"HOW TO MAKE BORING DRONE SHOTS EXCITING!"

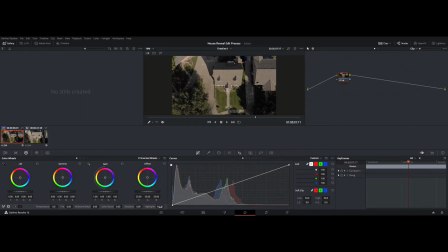735s
In the light parts of the image, if you drop the highlights, it gives you more detail. Raise the shadows up so you can see more. It gives you more dynamic range in the shadowy areas, hence the word shadows.
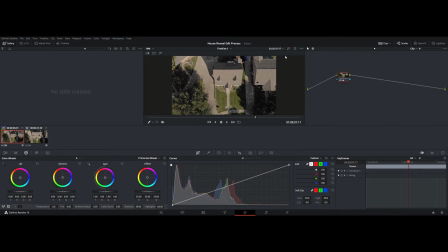753s
Mid-tone detail, I like to lower that a little bit actually, because the drone it usually falsely correctly sharpens, and it looks kind of goofy.
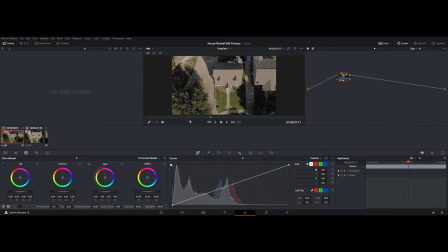766s
So if you take down the grain a little bit on that, it really softens it up, and it actually makes the video look a lot smoother, in my humble opinion at least. Should probably be doing that.
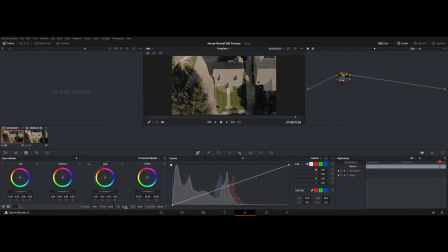783s
Okay, so here we can add a little more color in because it was shot at a flat profile. So if we bump the saturation even just a touch, look at what it can do. Look what, taking the saturation up just a tiny bit.
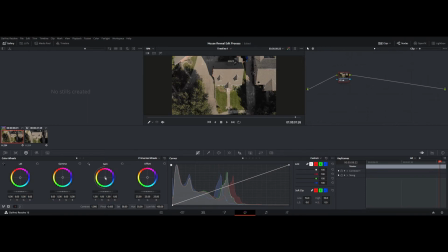801s
That adds a lot to the image. I always like to add some highlight adjustments, some mid it's like the black and whites of the image. These adjustments. It looks like we need to add a lot.
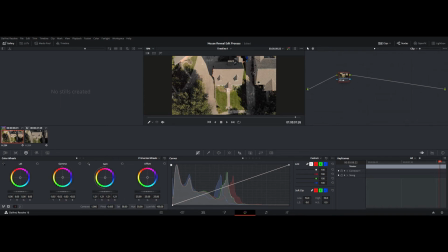822s
We need to add a little bit of light in. Bring down the shadows a touch. Not too much, not too much. Actually, we need to bring down the light. Whenever I'm taking this shit out here.
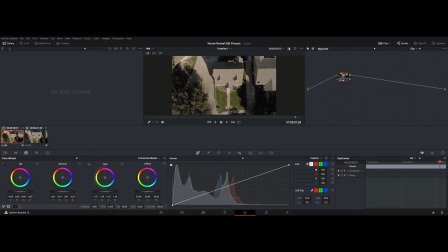839s
Okay, so after some minor adjustments, we got a pretty decent, colorful looking image. I'm going to add a touch of orange hint. I like the oranges in the sunshine. Yeah, that looks really good. That looks really good.
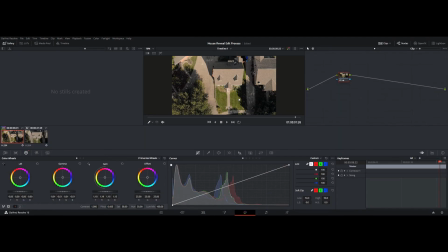860s
And we need to just copy that. So grab a still there. Go to this video. This is a separate video because it's on. Remember we did that little transition. And you can just take this and apply the grade right onto there. Look how much better that looks. So much more colorful, vibrant. I mean, just a couple minutes of color grading. Yeah, that looks really good. Awesome. Save that. Now all we have to do is add a song.
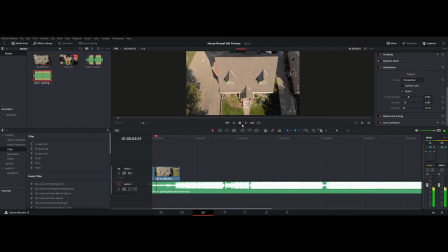drop the audio on it quite a bit. It's supposed to be in the background, so it's going to be really subtle. We're even going to lower it to make it feel like it's coming from below us.
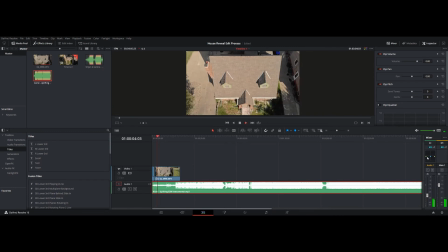916s
Like this box here, this EQ box, it gives you like where in your ear. If you have studio left and right headset, like you can only hear it on the left side now. You can only hear it on the right. I kind of want to go just like below. It just feels right.
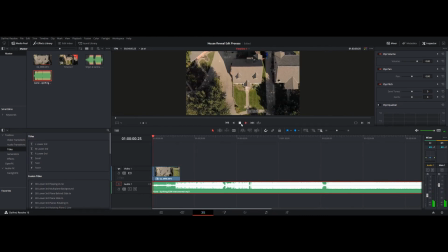935s
I don't know. And then it's going to be really subtle. And I want it to, honestly, I want the beat to drop right at that first cut. So we're going to start it right about here then. I'm probably going to start it right about here.
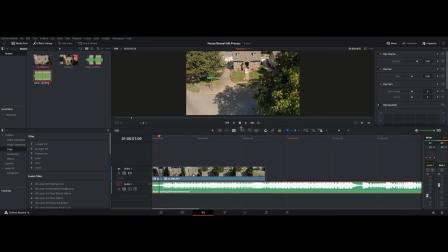957s
That looks pretty good. Yeah. And I actually want it to start a touch,
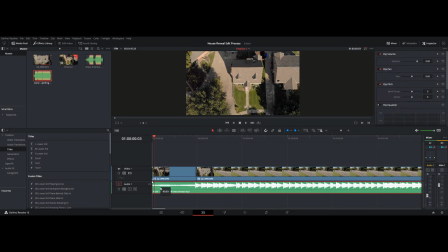975s
the beat, a touch before you see that transition.
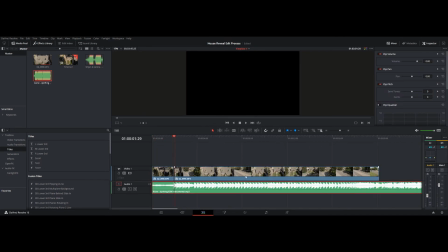979s
It gives you, it tells the story before you see it.
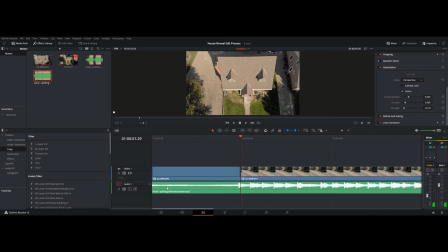985s
Very, very subtle. Hear the drop. Yeah, I like that. Save it.
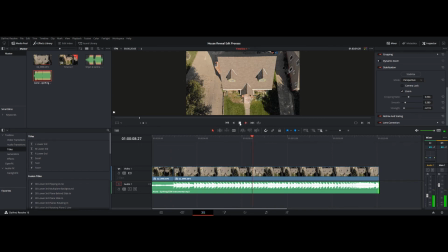1000s
So now you're sucked in by this uplifting, fast-paced song. We're gonna make it real subtle, right in the background. Yep, it's great. So now all we need to really do now is just add. So I mean, sound design is important.
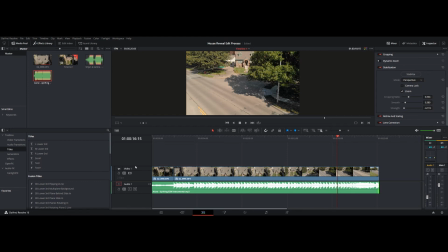1020s
Some people say sound design is just as important as the video, or the visuals, excuse me. So I always get these birds chirping here. It's like really,
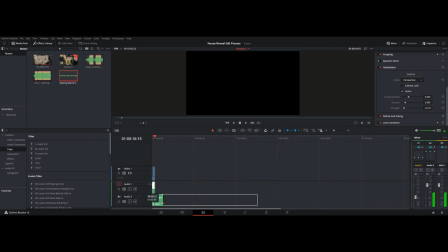1034s
if you watch back my videos, you'll find the same exact bird track in the majority of my videos.
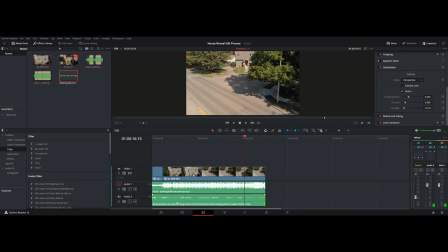1041s
But I like to throw them in there because it's like I don't know, something about birds, like chirping, it's just like a nice energy, you know.
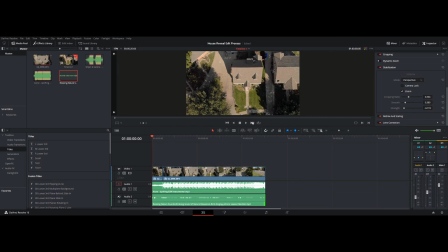1050s
It's like calming, I feel like. Make them way more subtle than that. Start them off later on. But you hear them though. Like they're there. They're real subtle though.
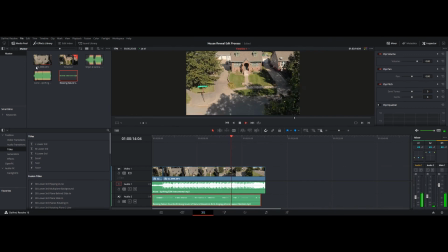Real subtle. We can even cut them off there because you're out of the neighborhood. You're not going to hear it as much. You're crossing the street. Like if you think of like how the video would sound if you were there.
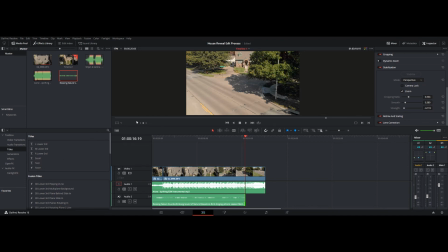1083s
Like I'm in the road here. I need to import some sounds of a car driving by. Right? Road traffic sound effect. I don't know where I get these. Don't ask me those questions. Okay, this is not being difficult right now. So this is clearly just going at the end, like I was saying.
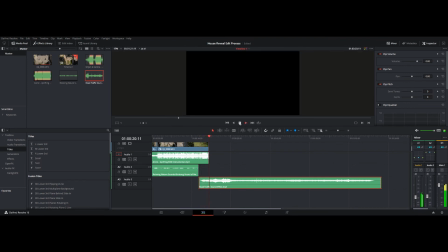1113s
Wow, that is overkill. Okay, so that's not what we want to use. Definitely not it. I like the motorcycle. I think we're gonna add it right there.
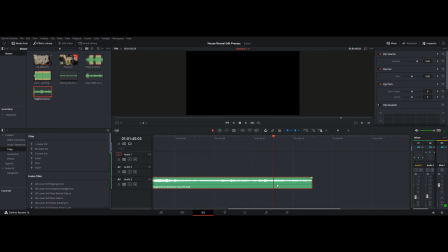1136s
Right here. So we're starting the clip. 3. Boom.
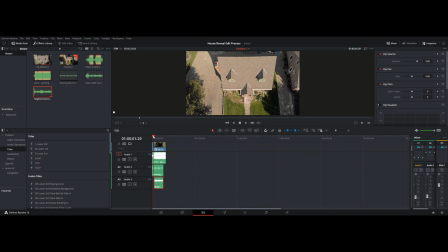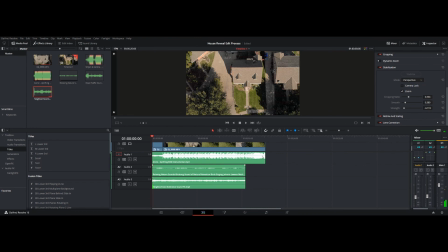1151s
And what we're gonna do is, it'll be a little quieter too. Like it's gonna be really subtle.
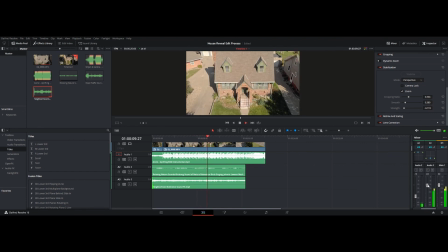1167s
Bring it up a little bit. I can't hear this sound of the road at all. There it is. It's in there. But it needs to be at the end here.
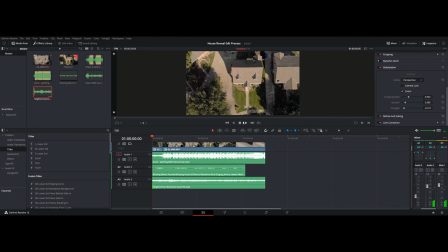It needs to start quiet and build up. This is too loud right here on the road.
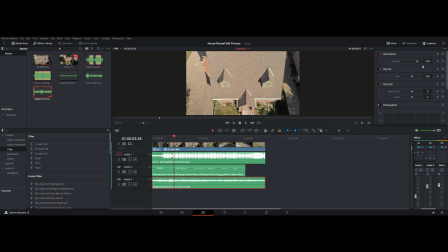1194s
It sounds. If I come over here to volume, unfortunately I cannot. we'll just quiet it. We'll just turn it down a little bit here.
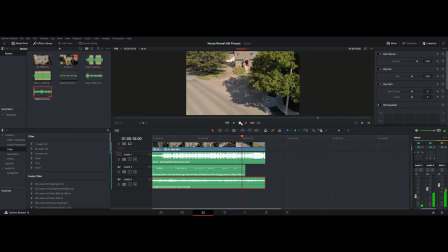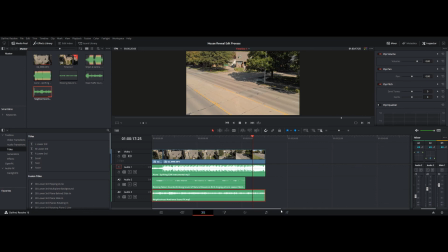1219s
Okay, so after some sound design, some color grading, I think I'm pleased with this result here.
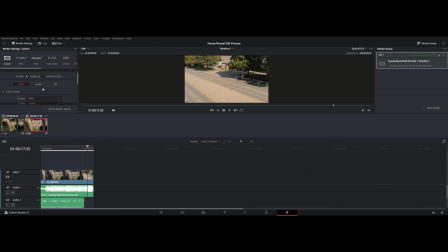1226s
So let's publish it, and I'll show you guys the final clip.